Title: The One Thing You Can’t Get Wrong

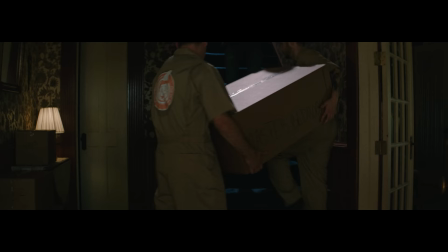[4:04]
So if you need to do an iris pull mid shot, like we did here, going from exterior to interior in ghost house,
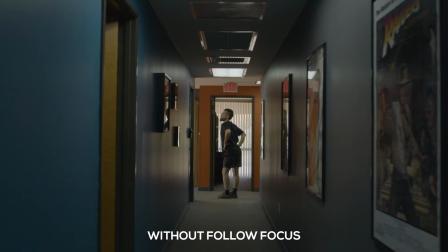[4:09]
or if you want a much more smooth zoom, you need to get your hands off the lens and onto something like this. But just removing your hands from the barrel and using a system like this will make a massive difference in performing a manual zoom.
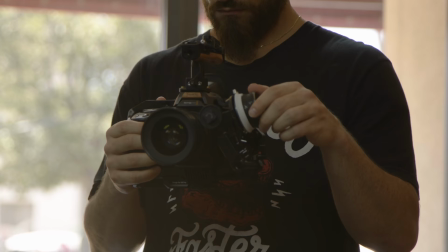[4:22]
If you want to know more about the small rig follow focus, check out the link in the notes below. And using something like this effectively does come with practice.
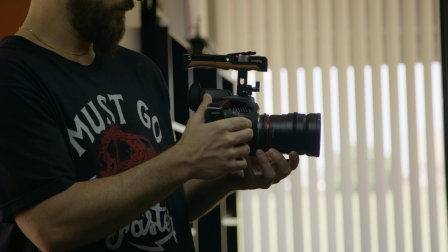[4:30]
I mean, even pulling right off the lens does. Getting a feel for your lens, how far the throw is, how sensitive the ring, it all comes to just working with it.
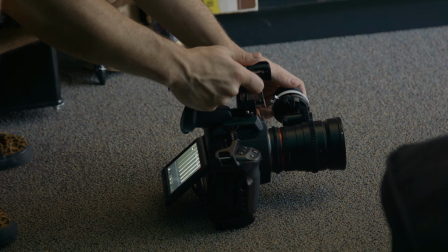[4:38]
You really want to use it consistently until it's just second nature. You perform it without even thinking about it.
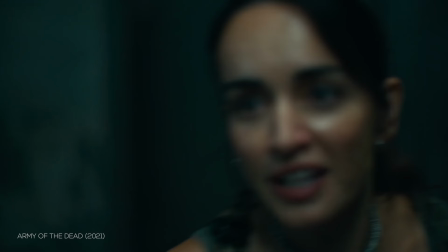[4:44]
Especially since the more shallow your depth of field, the more difficult it all gets, which may prompt you to consider closing that aperture down to make it easier, which may be what you want, but more often than not, I prefer a more shallow depth of field. It's all taste and subjective, but for me, like a more wide aspect ratio like 2-3-5-1, shallow depth of field feels more cinematic. But then, on a less subjective point, your depth of field is a great tool to focus your audience as well. Nooooooooooo, noooooooo Ryan! You gotta pull their focus in. That's not funny? No. Oh. God. Sorry, I'll try to focus more on the next joke.
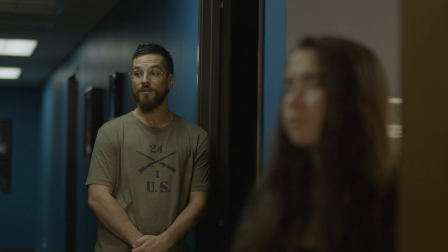[5:26]
Where you put your focus instructs the viewer on what is important.
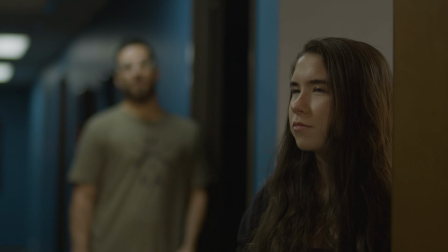[5:29]
For instance, more often than not, the character talking would be the one in focus. but if we throw them out of focus and instead have it on the one listening we're telling the audience that the reaction is more important than what's being said it can also be used as a reveal for a prop or maybe a character and again the depth of field you choose does affect the style of the shot in question with of course the
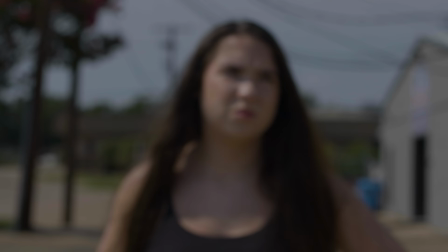[5:50]
main way you adjust your depth of field being your aperture let's step back when you focus on a specific point you are measuring the distance from the point
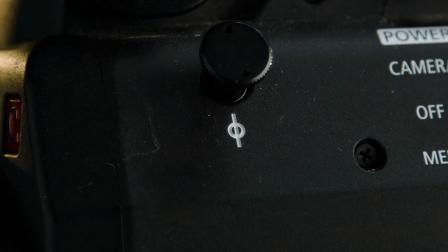[5:57]
that you want in focus to your sensor which will be indicated by the focus plane mark on the side of your camera like this one here
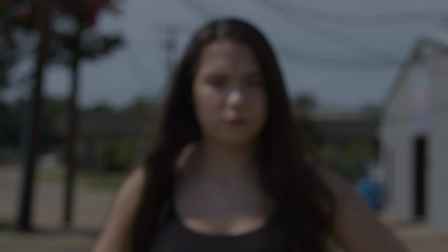[6:04]
so we get that measurement to our subject then we set our focus ring to that number and we have the point in front of our lens that
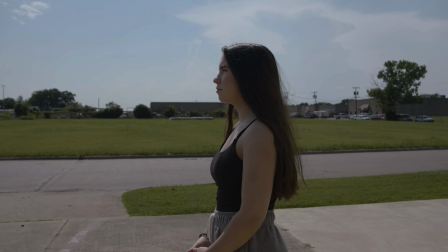[6:10]
is in perfect focus now if we look on the side of that subject that we pulled our focus to we see a flat plane here that will be in perfect focus it's not the only thing that will be in focus but it is the plane in front of the lens that's in perfect
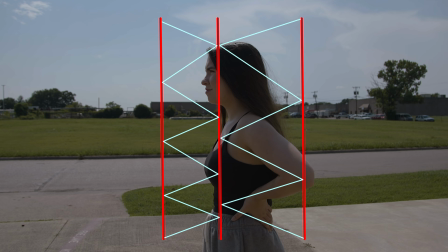[6:24]
focus but we'll extend out from here front and behind to the areas that will be in focus based on our focal length our distance from the
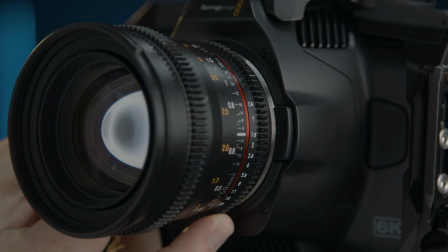[6:31]
subject and of course our aperture size and this space makes up our depth of field if we were to stop down our lens or increase the f-stop
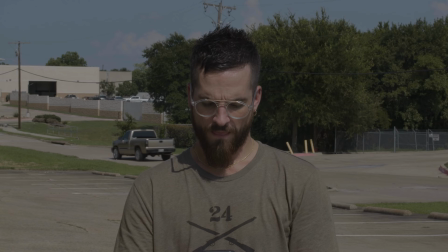[6:39]
number our aperture opening will shrink which reduces the amount of light that can pass through the lens and increases our depth of field if
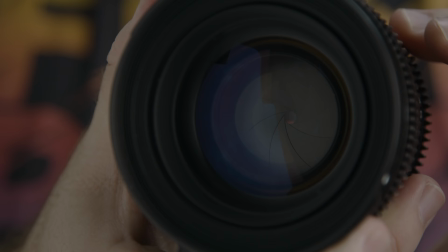[6:46]
we go in the opposite direction and move toward a lower f-stop or t-stop number our aperture opening will increase in size letting light flood in and will
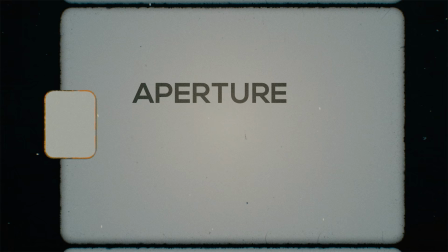[6:54]
reduce our depth of field and like i said you have those three factors that affect your depth of field the aperture the distance from your subject and your focal length why that's the case is really interesting and something that we will get into in an episode of its own but for now let's leave the science there but something that i think is worth looking at is how a shot can feel different depending
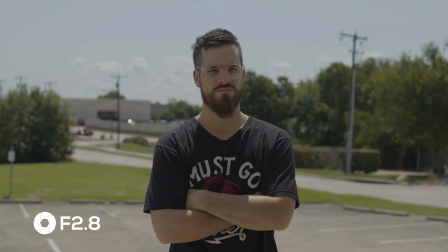[7:15]
on the f-stop you choose to shoot at so let's take a look at that right now now